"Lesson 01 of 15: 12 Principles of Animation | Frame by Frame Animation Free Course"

In this lesson, we will learn the 12 basic principles of animation, made famous by the two Disney animators named Ollie Johnson and Frank Thomas in the book The Illusion of Life, Disney Animation. Frank and Ollie collected the learnings of the first Disney animators to create what some consider the Bible of animation. These 12 principles are the foundation of animation, and to give your animation life means mastering these. So let's start out by looking at arcs. Anything from a bouncing ball to the swinging of an arm.
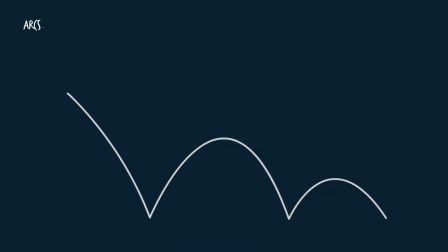(0:32)
Almost all animation follow arcs. Arcs help your animation look smooth and natural. Now let's look at squash and stretch. Squash and stretch is the action of squashing and stretching your characters or objects as you're animating.
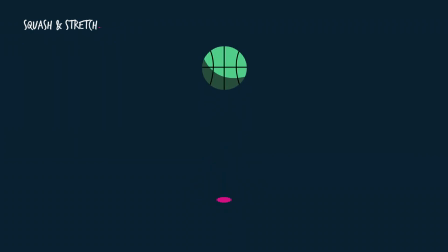(0:48)
This really helps giving your animation character. Does the ball squash as it hits the ground, or does it stay solid? And what does this tell you about the object? Next is anticipation. To make an action feel big and important, you need a pre-action to set your main action.
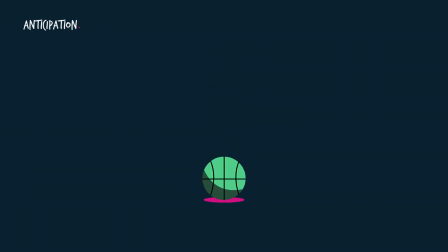(1:06)
Like in this example, you can see the ball squash down and gather energy before it shoots off into the air. Or you can imagine a baseball player swinging his bat back and gathering energy before he hits the ball.
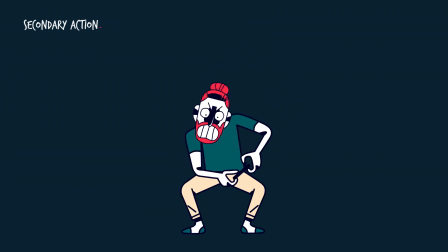(1:21)
Now let's look at secondary action. Secondary action is an action that follows your main action to emphasize it. Like a character shyly fiddling with her hair as she talks to a cute guy.
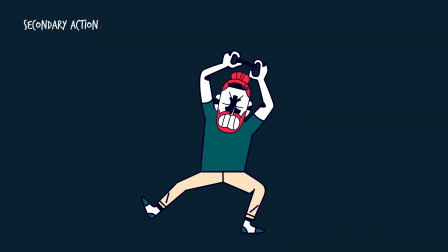(1:33)
Or in this example, the leg is emphasizing the main movement, which is the angry button smashing. Staging. Staging is the act of presenting your subject to the viewer as clear as possible.
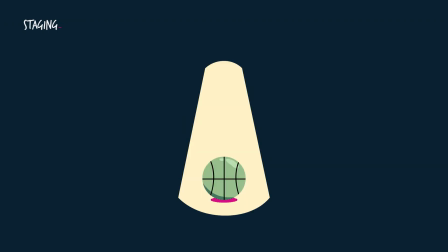(1:45)
The purpose of staging is making sure that the viewer is looking where they're supposed to look. You don't want your action to disappear in a myriad of other actions around it. This can be done by placing and posing your character clearly, or using light and shade to highlight your character. Straight ahead and pose to pose. Straight ahead animations means that we're drawing each frame after the other.
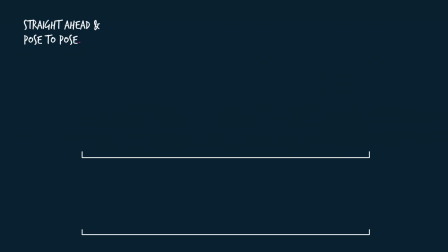(2:10)
This is great for when you're animating effects, or when you're animating characters that want to feel fluid and dynamic. Because of the nature of straight ahead animation, where you're not using much planning, you tend to get a very organic looking movement.
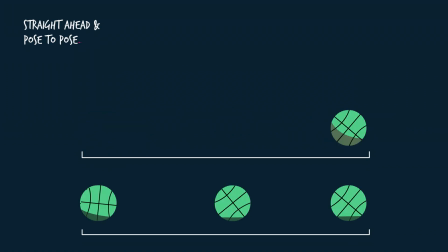(2:25)
Pose-to-pose animation means that we're planning our action with the main poses, and then we go back and add the drawings in between.
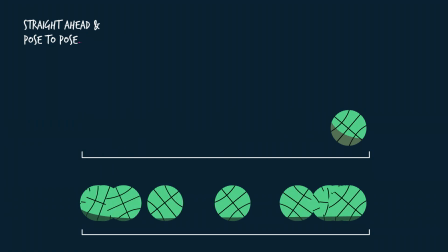(2:33)
Pose-to-pose animation is great when you're doing complex character acting, where the character has to hit certain specific key poses throughout the scene at certain times. And it's especially useful when we're doing fight scenes. But usually when we animate, we do a combination of straight ahead and pose-to-pose.
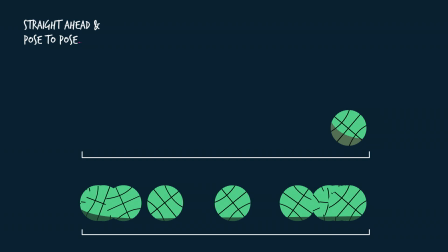(2:51)
We might add a few of our key poses and then organically draw the animation in between those to make sure that we're staying within our time frame, but we're still keeping our animation looking organic. Slow in and slow out, also known as easing. All actions need time to start and stop, to not feel stiff.
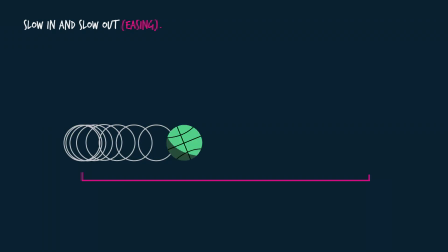(3:10)
And to convey this in our animation, we draw more pictures closer together to convey a slow movement. And as we space them apart, we get a faster movement. And in most cases here, it's important that we keep our drawings evenly spaced, or we'll get a very choppy movement.
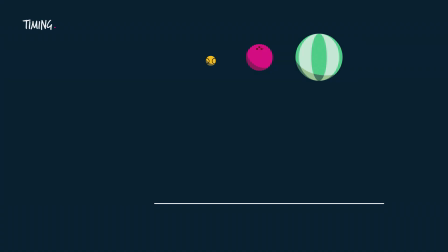(3:29)
Timing. Timing is the amount of frames your action takes. And good timing is critical for good animation and to convey realistic animation.
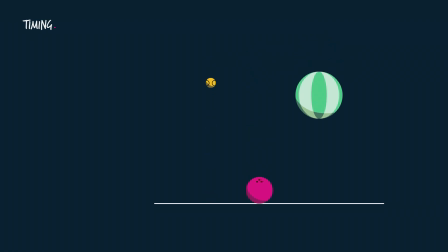(3:38)
For example, a heavy bowling ball will settle a lot earlier than a tennis ball or a beach ball. And this timing is what makes it feel light or heavy. Exaggeration.
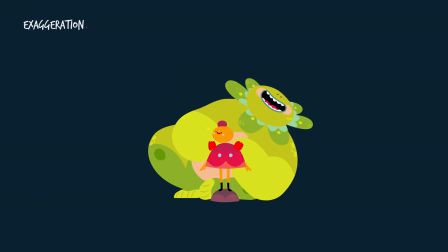(3:50)
Exaggeration is the act of pushing your actions beyond reality. And animation is a great medium to push these boundaries. Solid drawing. This means that you need to take into account that your 2D animation exists in a 3D space.